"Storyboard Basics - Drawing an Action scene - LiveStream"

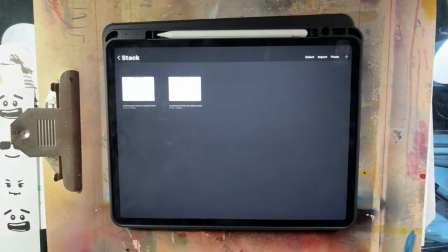(0:00)
We're going to record this one live. I'm going to experiment here. We're just going to go right ahead and we just want to go over a few things here.
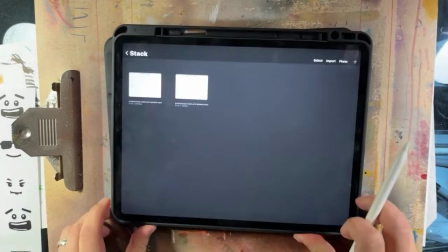(0:07)
I got a lot of questions again, usually about, looking back on the comments from before, from my longer form video,
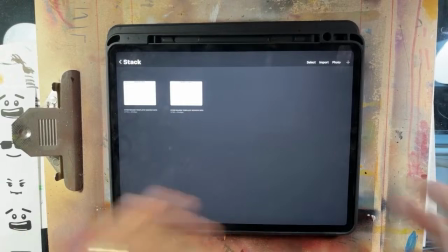(0:16)
where people really enjoyed the fact that I just took the time to go over and talk about how it is when you go in and you start to storyboard stuff digitally,
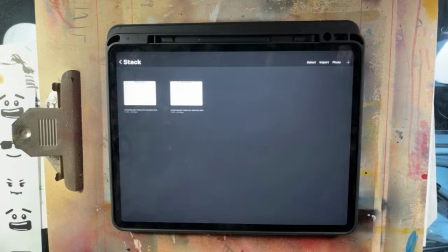(0:24)
and about how to do just really simple things like how do you do something that's more than 6 panels, which is another way of saying how do you draw a longer scene.
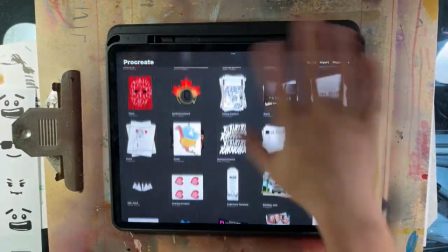(0:37)
Now, if you remember in the last video, ignore all of this, people, nothing to see here, nothing to see here, nothing to see here.
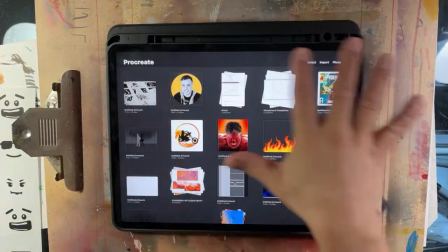(0:46)
A lot of it is just a bunch of junk. Where did we go here?
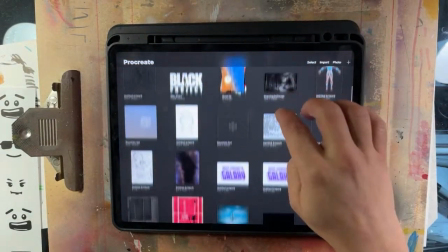(0:51)
Was that it? No. We just had a bunch of stuff from yesterday where it's basically the 180-degree rule, right?
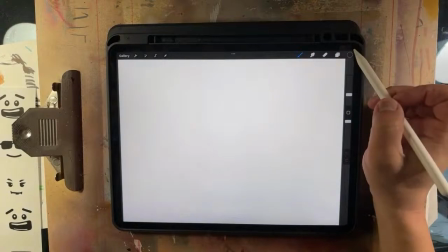(0:57)
So we had the 180-degree rule, and we just want to go back.
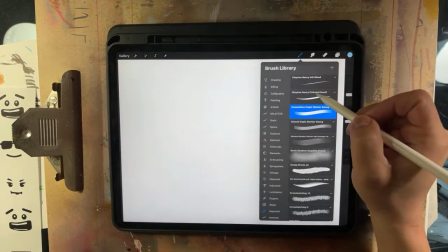(1:02)
I'm just going to do this really fast here on Procreate.
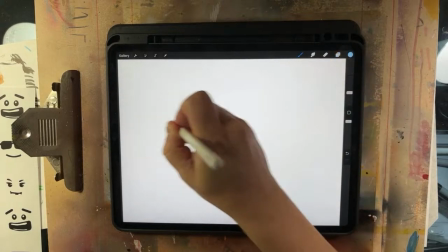(1:07)
It'll be easier. 180-degree rule. That was a line, right?
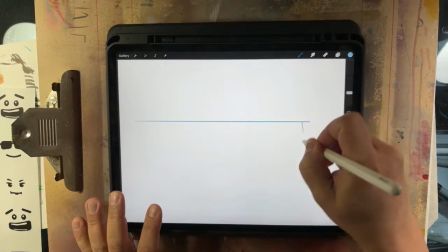(1:14)
And a half circle.
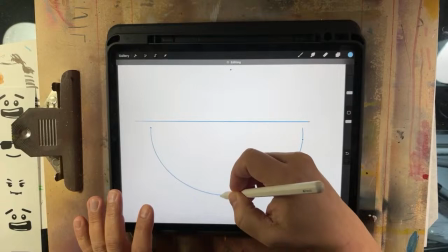(1:16)
This is a top-down view of what it would look like if you're filming on location,
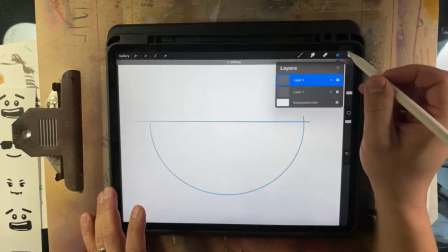(1:23)
and really quickly, that's the circle, that's the arc in which the camera is going to operate.
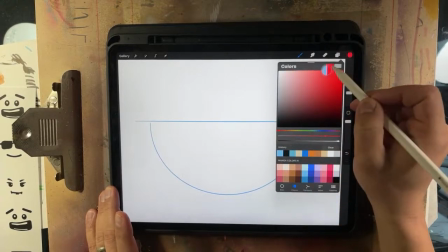(1:30)
So again, really quickly,
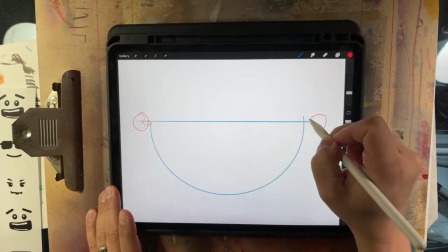(1:34)
top-down view, there's person A, here is person, there's a little bit of an ear and eyebrow, whatever,
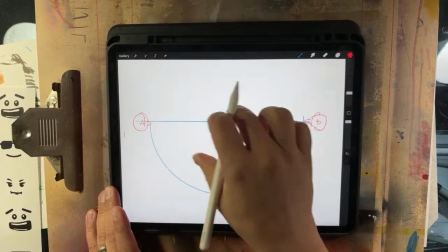(1:41)
person A and person B, and the cameras are going to be let's just do this really quickly.
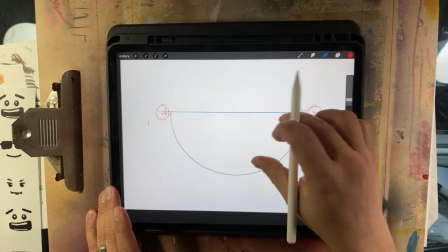(1:49)
Just a quick recap, 180-degree rule, right? Because this all lies in with how do you draw a specific scene, right?
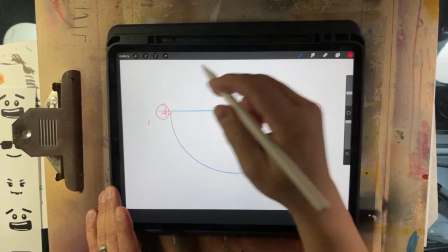(1:56)
Oh, gotta get my pen. It usually goes to that. Here we go.
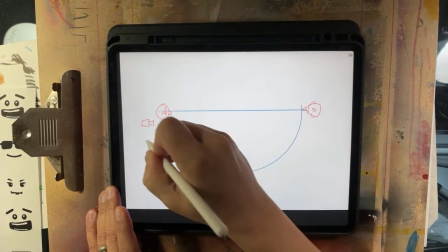(2:01)
One, camera, and then we're gonna have,
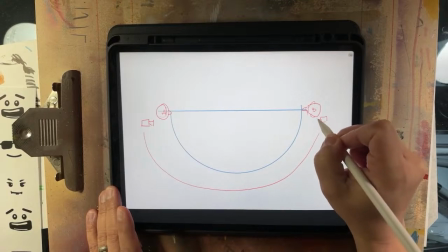(2:04)
that is the area in which the cameras will exist, right?
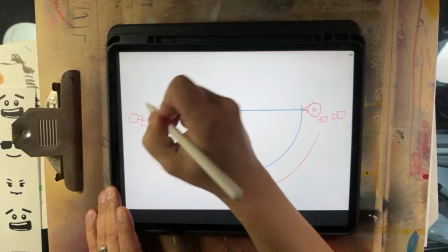(2:10)
So we're gonna go ahead and we're gonna have these here. Little bit of a camera here.
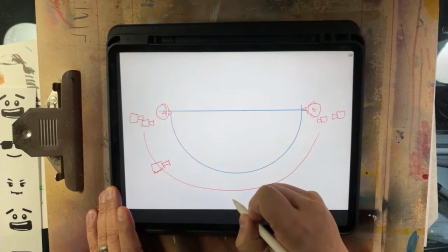(2:17)
Here, and this is a wide angle
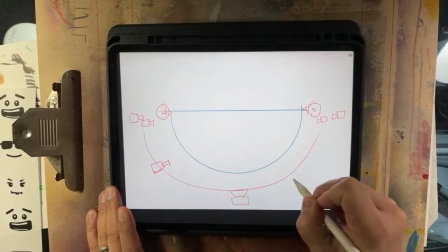(2:22)
shot establishing 2 people, and we're just going to have the matching camera shots.
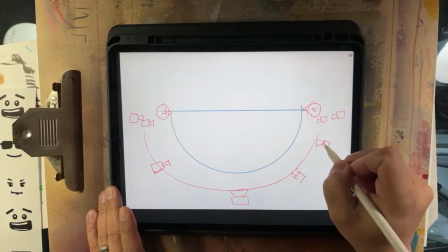(2:26)
This is super rough notes. This is how it works when you start and you're planning.
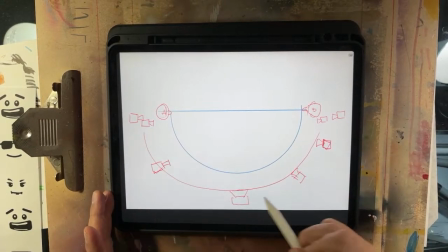(2:32)
Okay, really quickly, you establish your characters here, camera left, camera right.
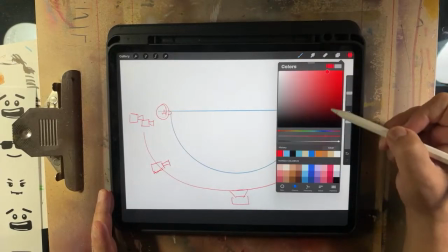(2:38)
Never cross this line, never come in this area there, ever.
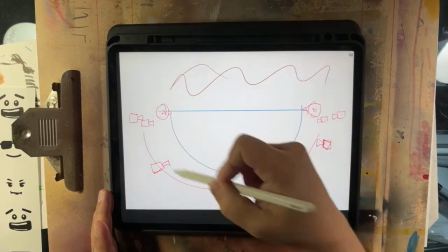(2:44)
These cameras will never come into there,
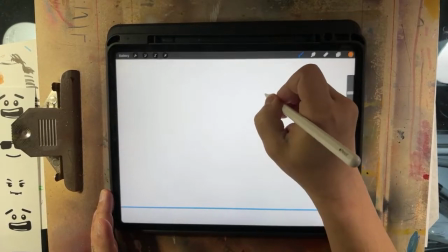(2:47)
because then it looks like each character is going to be looking in this same position all the time,
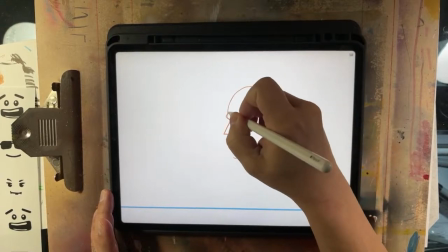(2:57)
like that.
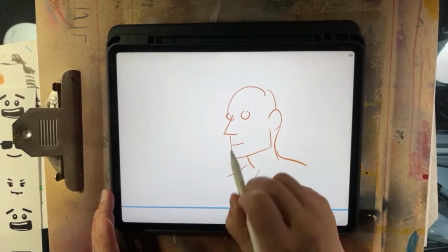(3:02)
And if person B is looking this way,
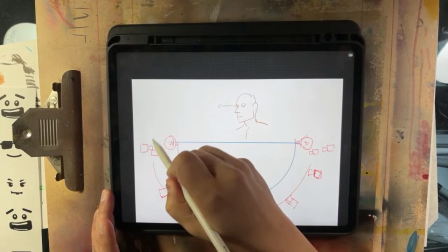(3:05)
and if you cross the camera over the left shoulder person B or A here, and that's person B,
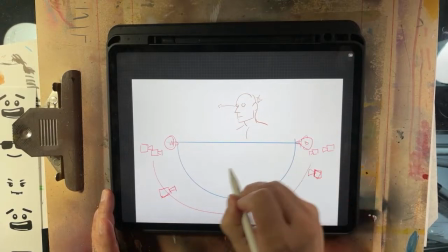(3:14)
and we have the camera here, this is that angle right here. Looking at that character, it's right there, okay?
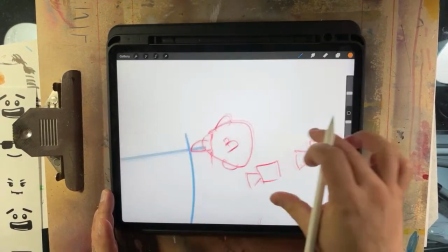(3:21)
So this camera, looking at this person, it's gonna look like that on the frame.
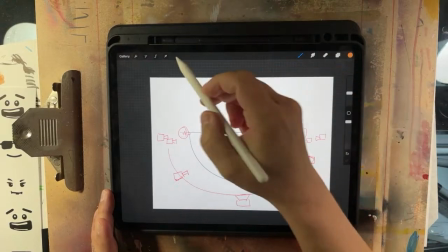(3:28)
Now, again, if we were to use this one, this, for this character here, for camera, this camera here,
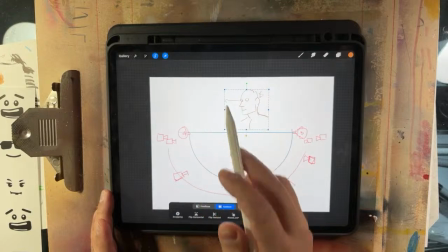(3:37)
looking at camera person A, they're gonna look like that direction,
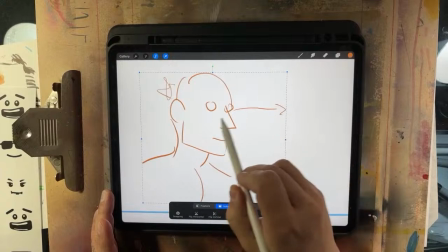(3:42)
because then it naturally looks like they're going to have that eye line naturally connecting them in the scene,
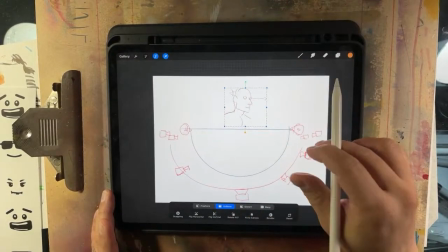(3:47)
right?